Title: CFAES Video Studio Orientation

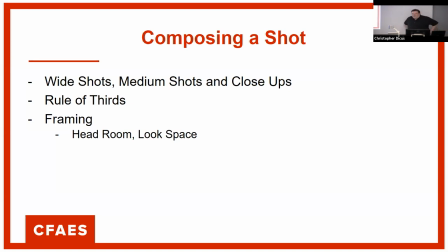[24:35]
Alright, so having said that, there are uses obviously for vertical video Just kind of, uh, I'm dealing with a client right now About a 30 minute surgery in vertical video And they're trying to edit it in a way realizing that they can't see parts of it, they probably just didn't know any better to start out with.
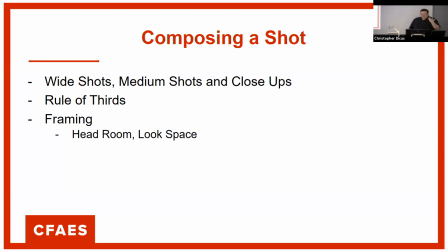[24:56]
So you want to make sure it's covering. You're going to shoot a rocket launch, the vertical video might work for you because that's where all your actions happening, but just got to remember that when you're shooting it. So it's more about shot composition,
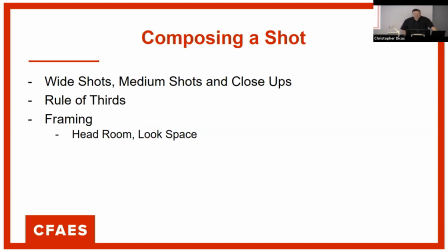[25:11]
so wide shots, medium shots, close-ups, we're going to talk about rule of thirds, headroom and look space.
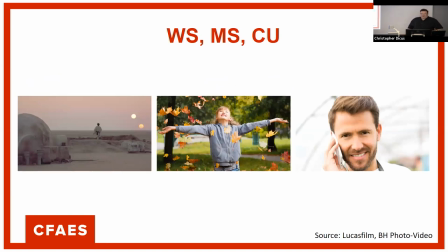[25:21]
So when you're trying to tell your story, I mean wide shots are usually used as establishing shots. They can also be used to convey you know the whole environment around you. I don't know what my age range is here but the Lawrence of Arabia is known for having extremely wide shots.
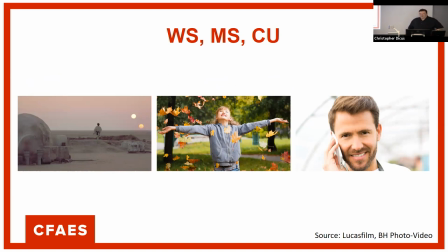[25:40]
They're also using extremely telephoto lenses in that movie but they were trying to establish the loneliness of the desert so they shot a lot of it very widely. Medium shot is typically defined as head to torso and they can vary in ranges.
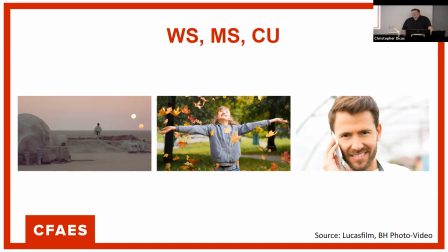[25:56]
Close-up shots are typically defined as top of the head to the bottom of your head or the top of your shoulders. So each one of these is going to tell a little bit different a little bit different of a motion.
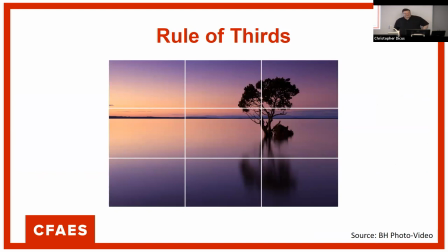[26:10]
So we have the rule of thirds which basically says that you divide your screen up into thirds horizontally and vertically and that it's more pleasing to the eye if something is not directly square in the middle but on one of these third lines.
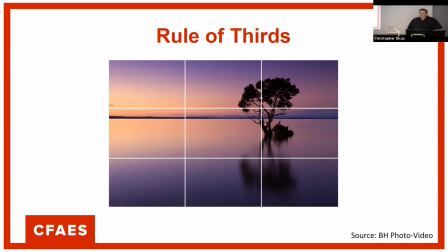[26:28]
People kind of attributed the golden mean saying that there's a there's a specific way it just looks more appealing to you if you're going to shoot an interview and the person is directly addressing the camera you want to maybe not use rule of thirds and have them centered up typically when we'll do
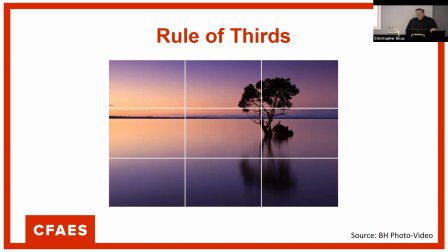[26:45]
interviews we'll have somebody on that third line and they'll be looking off screen to an interviewer which is another style that you typically see and
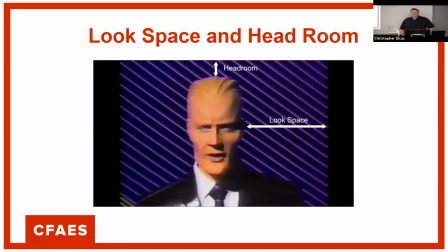[26:57]
look space and headroom so headroom is the top of the frame to the top of your subject look space is from the left you know where you're where you're looking how much how much look space you have if you cut that off things will people get really agitated and really kind of not
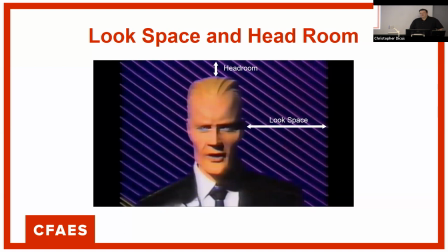[27:16]
realize it it's almost a subconscious thing you just want to have enough room Horror movies take advantage of this quite a lot and cut off your look space and your headroom, and so your brain doesn't know what's around the person and it kind of creates a little bit of suspense.
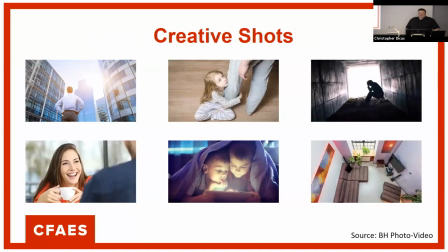[27:31]
You get into creative shots. You have low angle shots like we have on the left, which is kind of now it's making this person look extremely more important because you're looking up at them. If you do a high angle shot, you're kind of diminishing the importance of the person that you're shooting.
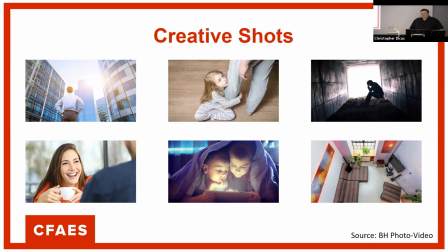[27:47]
If you want to try if you're shooting an interview or trying to make your client look good you might not want to use a high angle shot like that. We have what's called the Dutch angle or which is just throwing slightly rotating things just throwing them off balance. It's typically used to throw a user throw a viewer off balance a little bit.
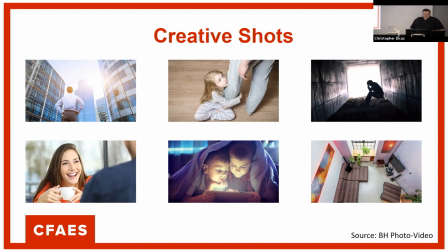[28:07]
You have the over the shoulder shot which is this person that's talking you can see that she's obviously talking to somebody you guys are familiar with the Coen brothers and write a lot of movies they will never shoot dialogue with an over-the-shoulder shot because they feel like you're they want you
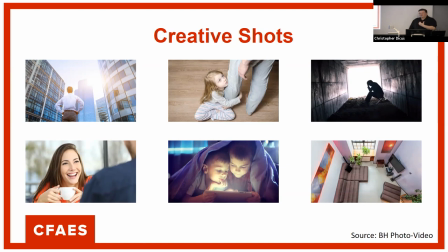[28:27]
to feel like you're you're the other person that the actors addressing and when you put an over-the-shoulder shot it makes it look like you're kind of you're kind of eavesdropping on them a little bit so it's a technique that you can use to your advantage. Two shot obviously is both people together.
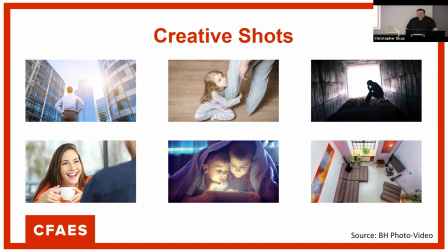[28:45]
We also have what's called the bird's-eye shot which is extreme high angle like one on the bottom right.
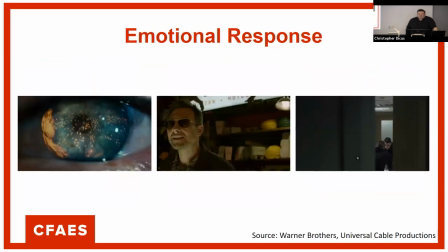[28:51]
So again these things provide different emotional responses. So the one on the left is a scene from the movie Blade Runner. This is how the movie opens with an extreme close-up of the eye. If you guys have seen the movie you know that's incredibly significant.
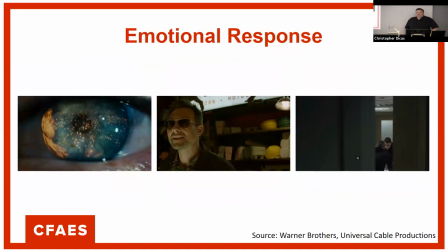[29:09]
I that's kind of jarring for a viewer to see an eye that close and to open up with that. It's going to provide you a different experience. These other two are from a show called Mr. Robot, which may not take us on the air anymore. But in the middle scene there with Christian Slater,
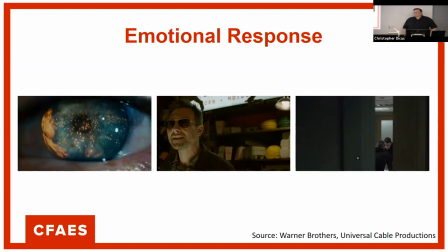[29:28]
they're kind of, he's being, he's being enforced and doing something that he doesn't want to do. So each independent shot they kept cutting off his look space until they got down to this final shot and that's the moment where his character realizes he doesn't have any choice but to do the thing he doesn't want to do.
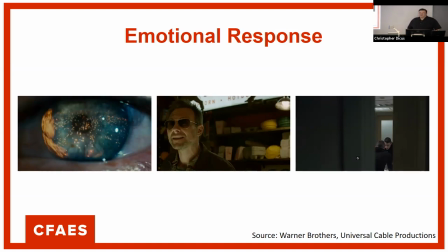[29:47]
So they use this camera sequence of camera shots to kind of show how he's starting to feel closed off and trapped. So it kind of, that's an example of no look space for an emotional effect. And then on the far right we have the another over-the-shoulder shot which is designed like somebody's spying on them.
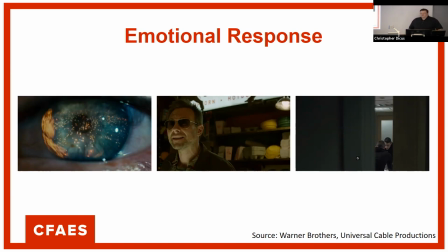[30:08]
So that whole conversation was shot like that. So that provides you again with a different emotion.
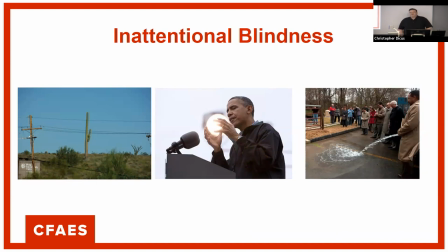[30:17]
Intentional blindness is another thing you got to be careful for. This is one of my favorites. They did a film study here on the left about where your eye works. And your brain can handle a certain number of things at one time. and so this person took this picture of this,
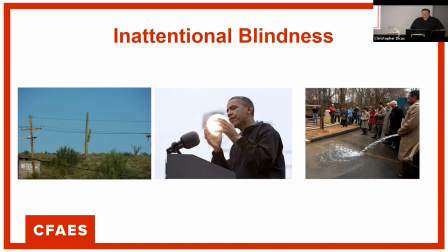[30:33]
wanted to take a picture of this cactus, but he was so focused on the exposure, how he was going to take that picture properly that his brain didn't even register him so that those power lines were in the front of it. So you kind of got to take a step back and look. The one in the middle was obviously done intentionally,
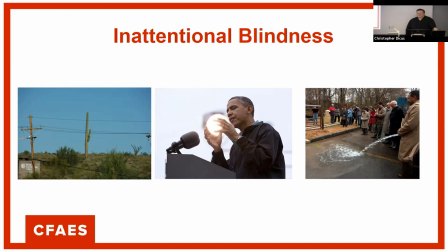[30:51]
but that's a lamppost behind President Obama and so they framed that shot to look like he was holding that orb. and the one on the right is my favorite. This is from a dedication to a new fountain and obviously the
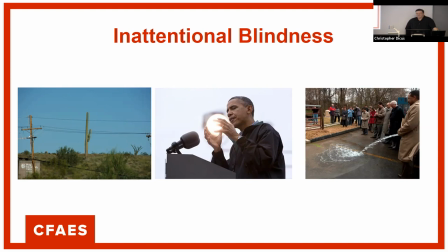[31:08]
guy on the far right of the frame is not doing what it appears he's doing but he just happens to be composed. If you're if you're shooting the Dean or the president of the university you want to make sure you don't ever put them in a situation like that. Careful.
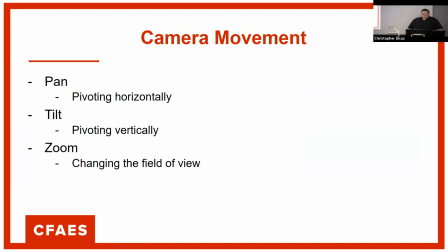[31:27]
If you're shooting stills and you're not shooting video a trick that somebody taught me one time is you could turn turn the camera upside down and it forces you to forces your brain to get out of this comfort zone and actually look at the composition instead of identifying yes those are people because
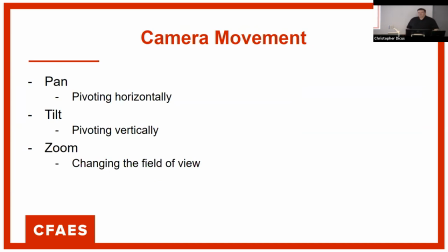[31:44]
those are objects obviously you can't I guess you probably could do that now with video and just affect and flip it the right way but I wouldn't recommend you shoot your entire video upside down. So camera movements are another thing. I'm going to talk about pans, tilts, and zooms.
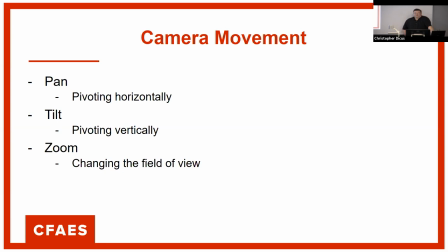[32:03]
Pan is pivoting horizontally, tilt is pivoting vertically, zoom is changing your field of view. Think of zoom like cropping a picture in Photoshop. You're not really actually moving your camera, you're just changing how much you can see it. That contrasts with trucks,
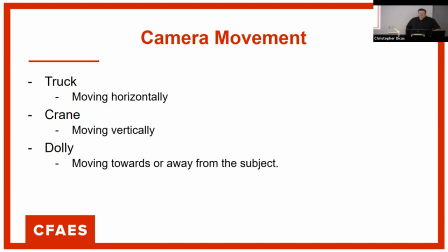[32:22]
cranes, which is actually physically moving camera and you can see the difference basically I don't have time to show you all these examples but the difference basically is to see a change of perspective so if you're pivoting you can still you can't see anything different than you normally would
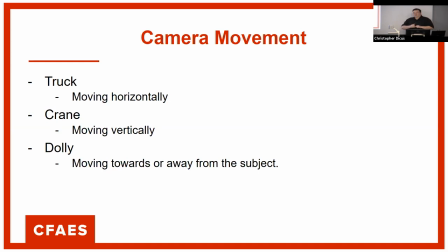[32:41]
so I can make it look like somebody's moving from the left side of the screen to the right side of the screen but I'm not seeing a profile of the person or still seeing the same thing.